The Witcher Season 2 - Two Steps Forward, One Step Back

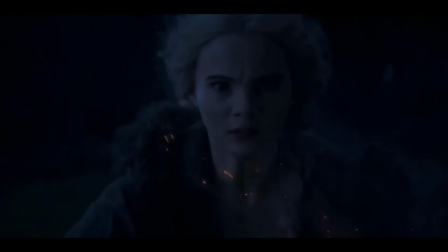4:02 Freya Allen seems to have aged about 5 years between seasons, which is no bad thing,
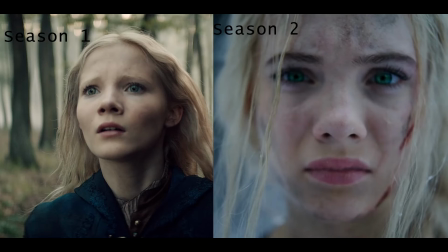4:06 because Ciri needed to have more presence and self-confidence now, and thank fuck, the makeup department finally saw fit to give her eyebrows.
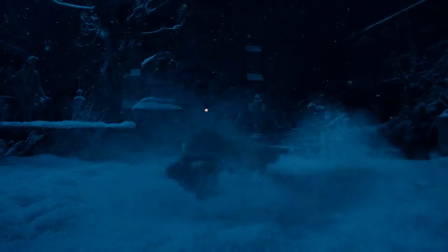4:14 Now, to be fair, Geralt is still around, and it's nice to see him do some actual monster hunting again, but for the most part, he's not really central to the narrative.
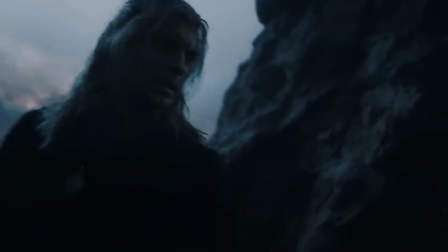4:22 He's more of a framing device, used to get important information across to the audience and support other characters with whatever they need to do.
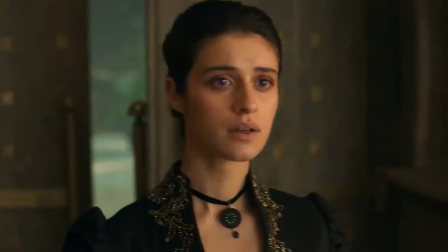4:29 We're still given almost no insight into his personal history, his perspective on things, or even his overall goals and motivations.
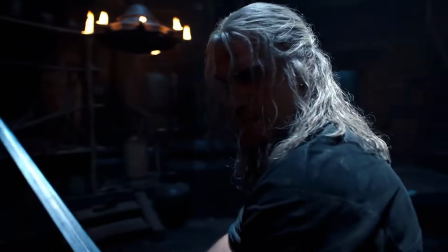4:36 He just really wants to protect Ciri because, Reasons. And it's a shame, really, because Henry Cavill is without doubt the best thing in this fucking show.
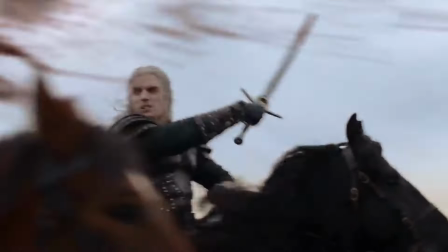4:44 He's cool, he's physically imposing, he's great in the fight scenes, and he's got real charisma and screen presence,
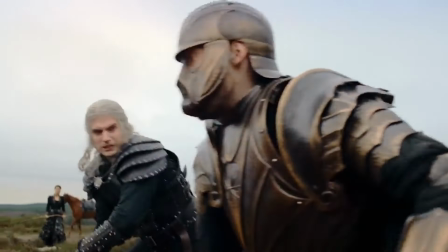4:51 which makes it weird and frustrating that the writers seem determined to have him play second fiddle to Ciri and Yennefer.
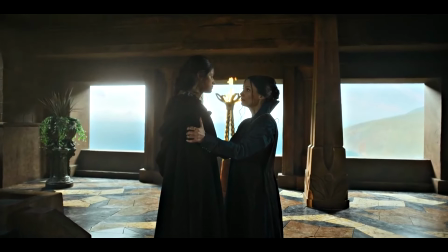4:56 Speaking of Yennefer, the script gives her an excessive amount of screen time for what she actually accomplishes this season.
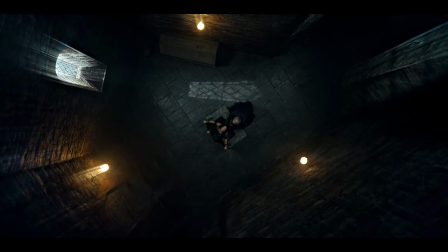5:02 A lot of what she does in the first half amounts to pointless busy work designed to eat up screen time and keep her in a holding pattern until it's time to reunite with Geralt and Ciri.
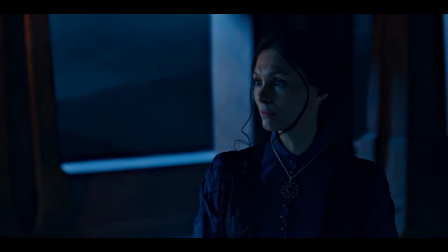5:11 I mean, I like the idea of her struggling to survive in a hostile world without the magic powers she's come to rely on, but I feel like the show never really commits to this.
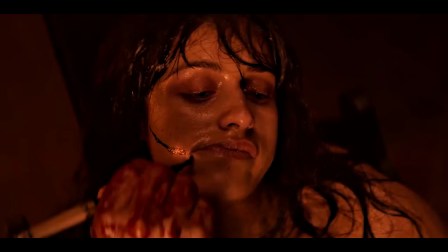5:19 It would have been interesting to see her really go through the mill, broken down and humiliated like when we first met her, but for the most part, she's able to bluff and bullshit her way through pretty much any situation.
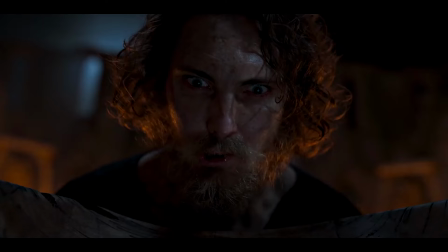5:29 She's always got another trick up her sleeve, another scathing put down, another little ploy to keep her opponents off balance.
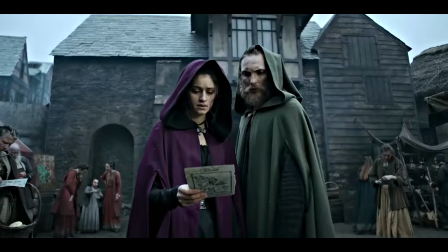5:35 I guess my point here is that it might have been good to see her fall just a little further to make her rise seem all the more impactful, but whatever.
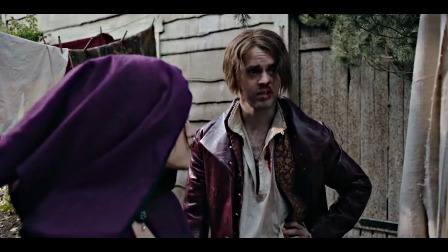5:41 The scriptwriters definitely seem to like her, and I know this because the first three episodes basically consist of every single character
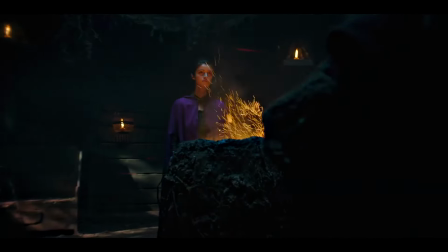5:48 in the show endlessly harping on about how super awesome and brave and epic she was,
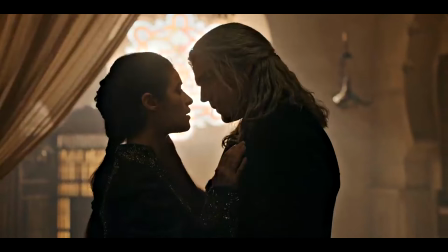5:53 and how the world is going to be a cold and lonely place without her. You know, there really is such a thing as show, don't tell.
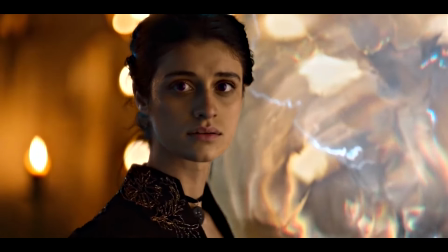5:59 Just saying. The other downside to her little escape and evasion subplot is that it brings her back into contact with Yaskier,
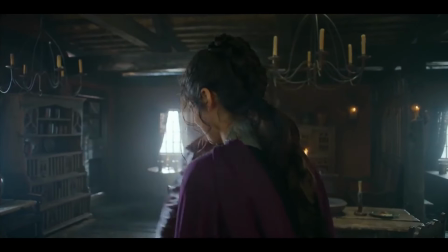6:05 who is, without fucking question, the worst thing in this entire show.
Hugging?
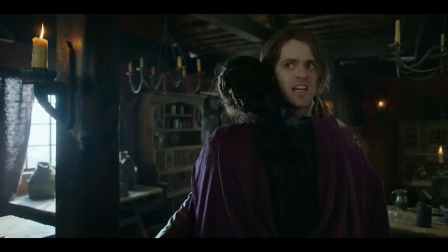6:10 We are hugging. Fuck.
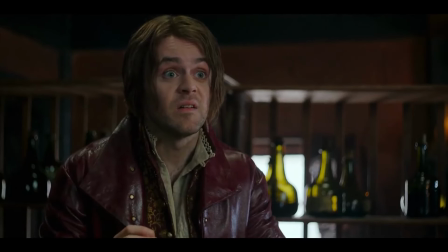6:12 He's still an insufferable, ridiculous prick who almost gets his friends killed on multiple occasions through sheer fucking stupidity.
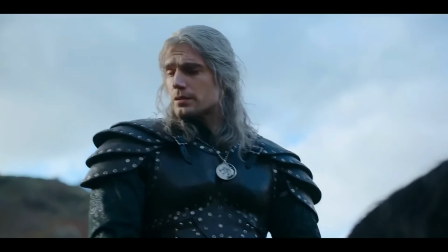6:20 His actor still plays him like he flounced in off the street and decided to roll with it, and he doesn't just chew up the scenery, he takes off and nukes the entire site from orbit.
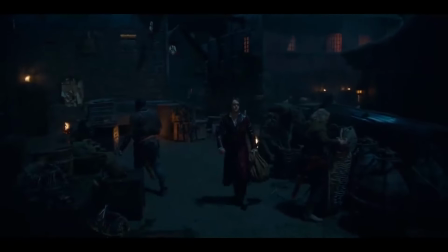6:28 It's the only way to be sure. Also, I can't shake the feeling that he acts like some kind of proxy for the writers.
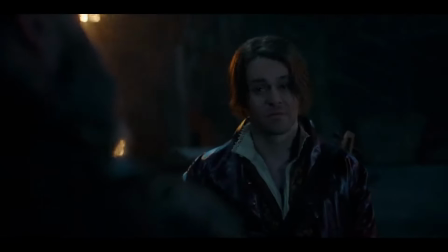6:35 Like when a character makes a meta reference to how convoluted and confusing the first season was,
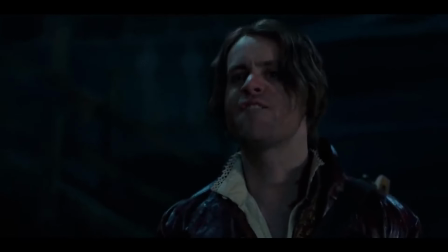6:39 and Yaskier spends the next 5 minutes berating him for being too boneheaded to understand its genius.
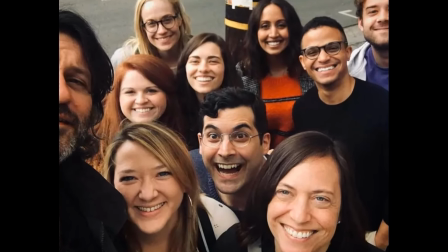6:45 Yeah, we see what you're doing there, and it's not particularly funny. You made your show too fucking complicated, and nobody understood what the fuck was happening.
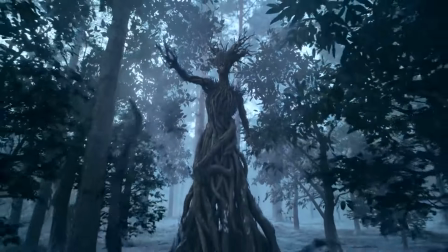6:52 Deal with it. On the technical side of things, there is a slight improvement over season one.
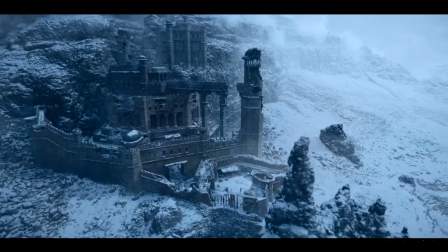6:57 The CGI's better and more convincing, there's decent establishing shots to give you a better sense of where you are, and the cinematography is generally pretty solid.
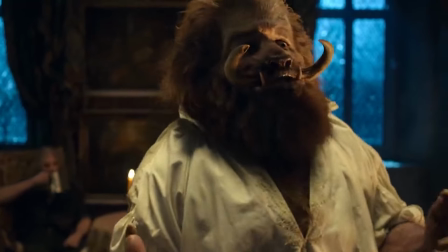7:05 I just wish the colour palette was as diverse as the casting though. I just can't decide which area was my favourite.
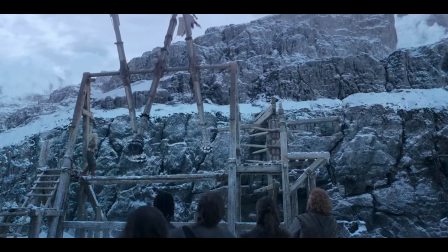7:11 The grey castle, the brown castle, the grey village, the grey mountaintop, the brownish grey forest, or the other grey castle.
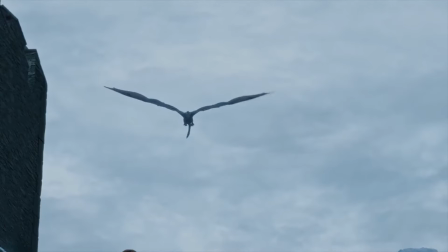7:18 Game of Thrones, whatever its faults, was smart enough to give each location a distinct look and feel so that you always knew where the action was happening.
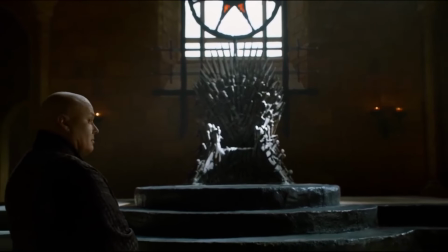7:25 One look at the lighting, the architecture and the costumes was usually enough to tell you whether you were in Winterfell,
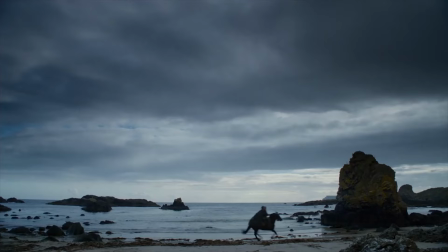7:31 King's Landing, the Iron Islands, Dorne, or Essos.
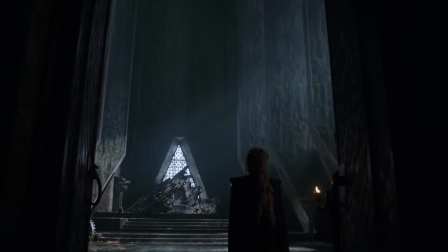7:35 This was pretty important because it helped to build a picture of a complex, living, believable world with well-defined cultures and nations.
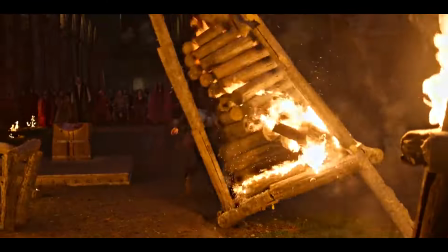7:42 But The Witcher is mostly just a generic mass of people and places all haphazardly thrown in together with no sense of structure or geography,
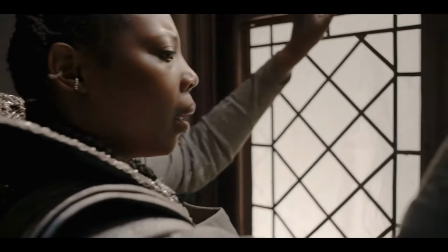7:49 and the show's insistence on having people from wildly different ethnicities all mixed in together doesn't exactly help the audience develop a strong sense of location.
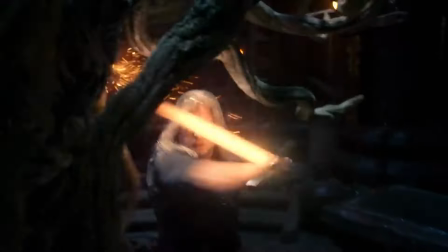7:57 The end result of all this is a show that's slowly pulling itself out of the mire and finding its own voice.
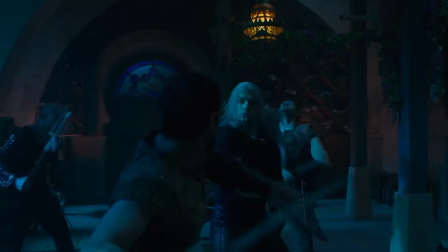8:03 It's definitely improving, the characters are growing on me, and the world of The Witcher feels a little bigger and more fleshed out than it did before.